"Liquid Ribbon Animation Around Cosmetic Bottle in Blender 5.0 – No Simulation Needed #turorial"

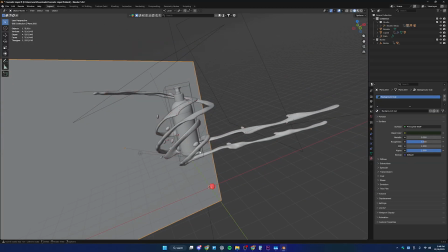(0:00)
Hey guys, welcome to another brand new tutorial. So in this tutorial I'm going to talk about how to create this liquid ribbon effect, right?
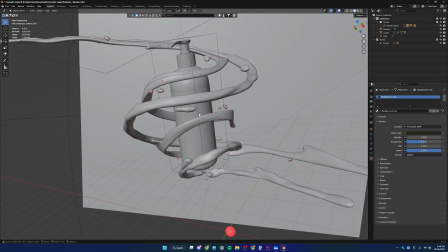(0:08)
I can see which is going around the bottle, and we have a little bit of motion on the ribbon,
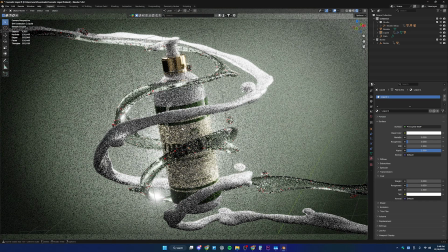(0:15)
and that's cool, right? So then let's go ahead and talk about everything from scratch.
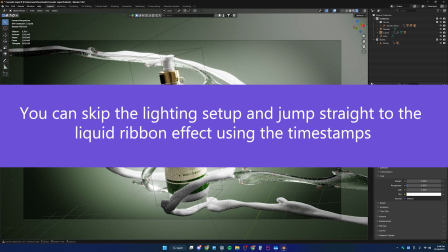(0:22)
So in this one I also want to talk about a little bit about the lighting, and so let's get started.
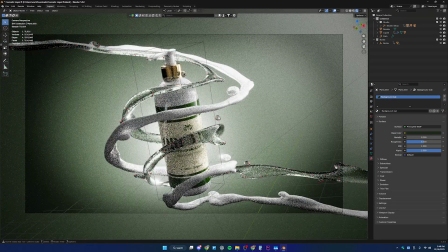(0:29)
Right, so guys, first of all I'll disable my liquid.
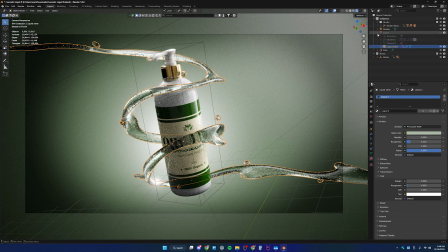(0:34)
I also want to disable this one, so I'll go ahead and disable this one as well.
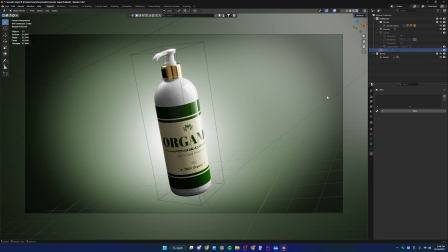(0:39)
So we have a path. I'm going to disable this one as well. Right, so we have the bottle. Also I have included this project file in my Gumroad, so if you want to download that, completely free. So here we have a bottle, just a normal bottle.
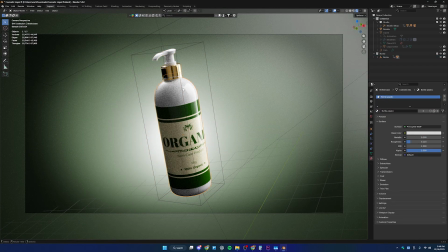(0:52)
So I have an empty, so I have paired all these components of the bottles to this object right here, so we can simply animate that.
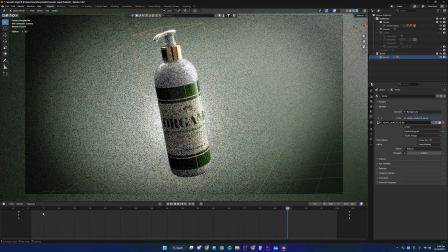(1:01)
So if you go here into the animation real quickly, I can see I have a simple animation, just a rotation animation here.
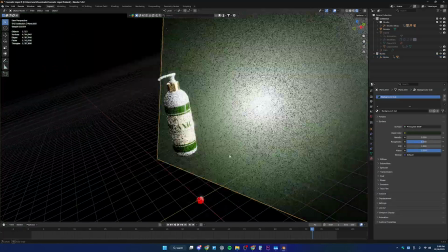(1:09)
So that's it. So now we have a plane at the back, which is my background.
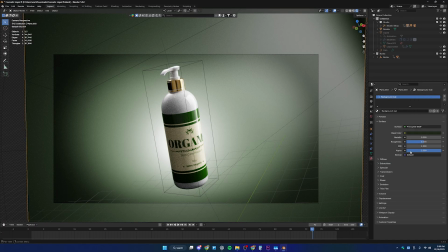(1:14)
So we have added a material with a little bit of dark green, and all the other stuff are exactly the same.
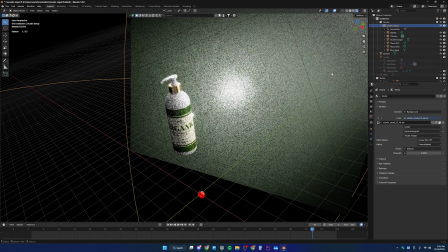(1:21)
So if you go here into my studio setup, you can see a giant ball. So I have linked all these studio setup lights, cameras, backgrounds, and everything to this empty object.
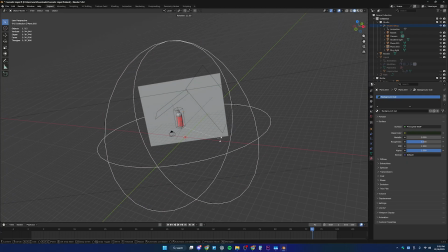(1:33)
It helps us to organize things easily and also animate things easily. Apart from the background, so we have another light here.
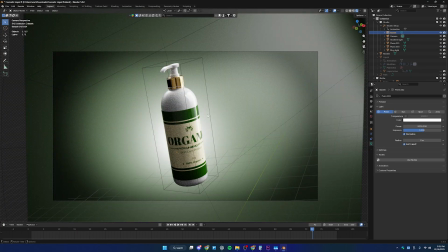(1:41)
So this is just a point light, which also gets us a rim light actually. So we have a bright rim light which helps us to separate the bottle from the background, right?
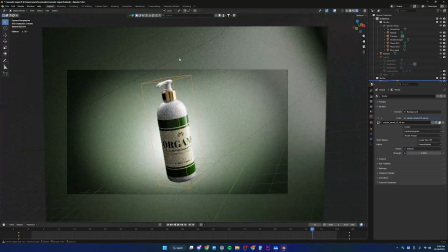(1:51)
So that's all. And then we have another two lights.
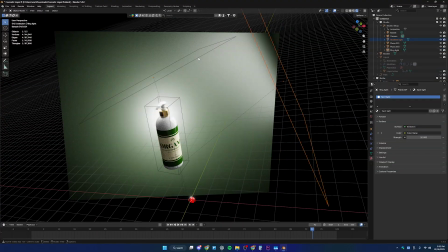(1:54)
These are not lights actually, so these are basically a plane with materials.
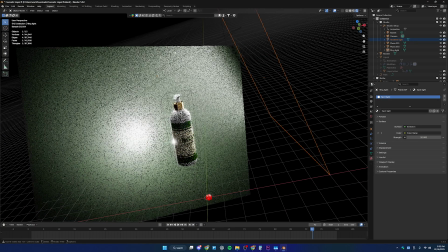(2:00)
Let me show you that. So we have a spotlight here, and this one also a spotlight.
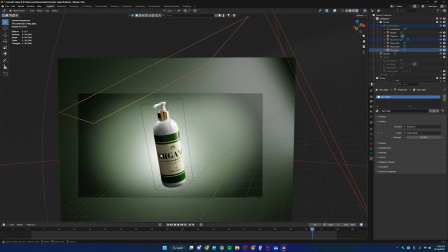(2:04)
That's why I have hide these objects from my scenes, otherwise those are going to be captured by the camera. So you can simply do that here in the object data properties, and then you can go here into the visibility.
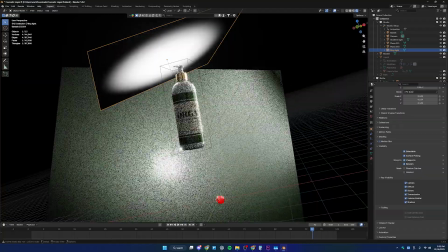(2:16)
Under the ray visibility, you can see the camera is unchecked, so that's why you can see that under the normal camera viewport.
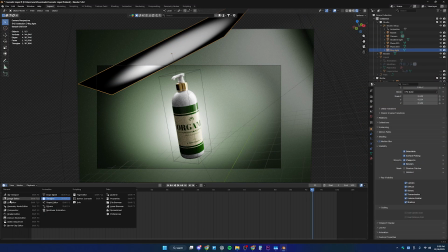(2:24)
Yeah, so that's it. And if I go ahead into my material shade editor real quickly, I'll show you the material as well.
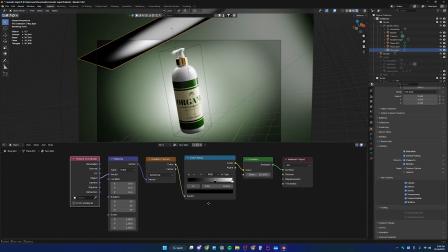(2:32)
So you can see that is just a simple material with the emission node, and then we have a color ramp to control the light intensity and then the shape of the light,
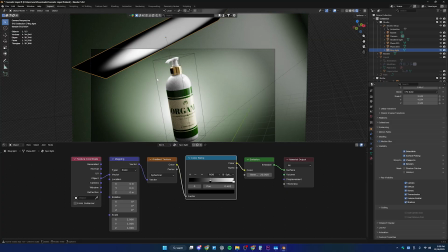(2:42)
because having this kind of light instead of just a point light or a plain light,
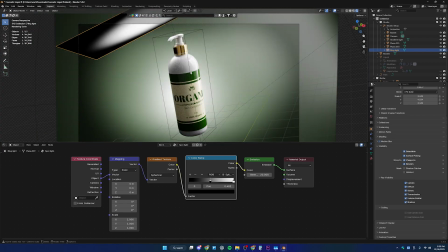(2:47)
it gives us some gradient light effect on the bottle. Specifically if you have a shiny material on your product, these lights are really helpful.
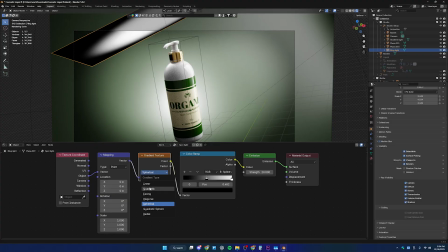(2:55)
And also we have a gradient texture. We have set up like spherical, we have also a linear, as you can see.
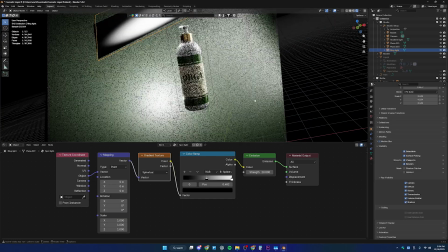(3:01)
So I'll turn it back to the spherical. So that's pretty much it guys about the lighting.
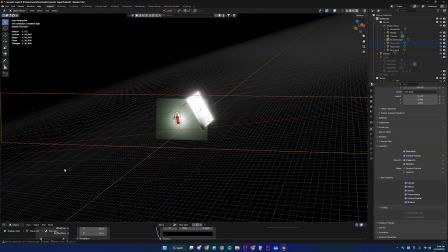(3:07)
And also we have another one right here. You can see that is another plane.
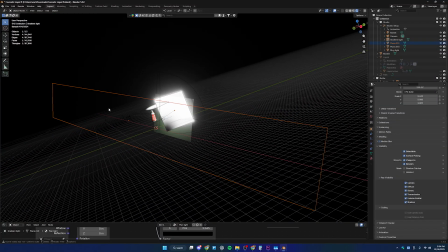(3:12)
That's not a light,
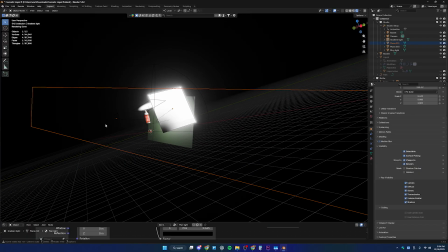(3:13)
but that is another plane which also gets some of the bouncing light because we have a little bit of lighting up from the front,
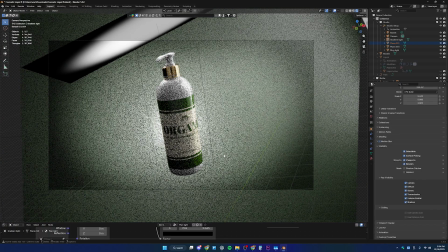(3:21)
so that is just the reflections of that plane. So if you go ahead into that plane, and then this is my material.
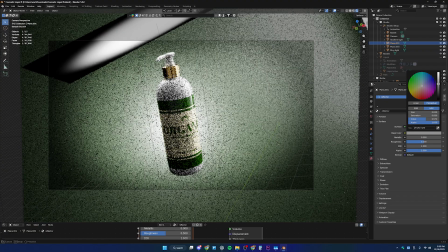(3:29)
So we have a little bit of gray, a little bit of darker material because if I get it much more high intense in color,
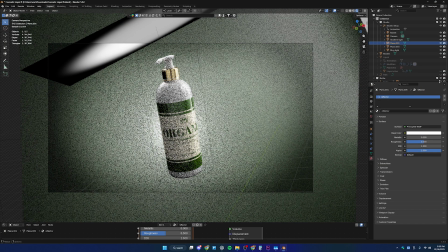(3:37)
you can see the front of the bottle is going to be much more bright. I think having a little bit darker, we can have that 3D look of the bottle.
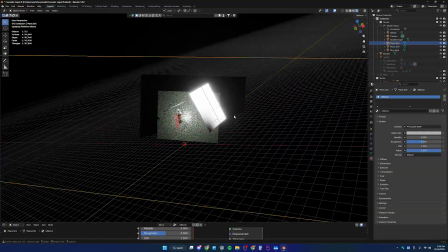(3:46)
So yeah, so that is all the things about the lighting setup of the project.
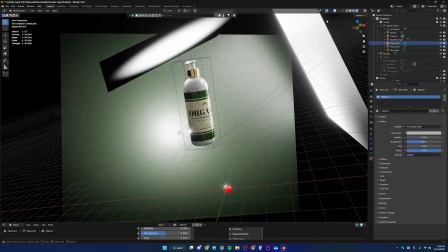(3:53)
So let's jump into the ribbon effect then.
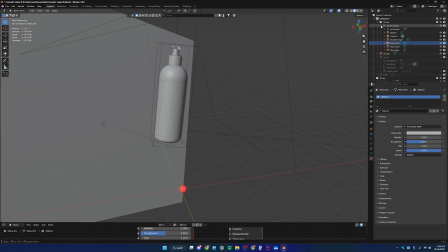(3:56)
First of all, if I go here into my ribbon back again to take a look on that,
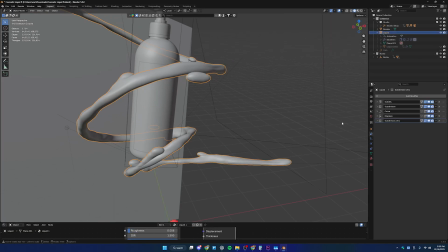(4:02)
so this is my ribbon, and if I go here into the modifiers, you can see this is not liquid.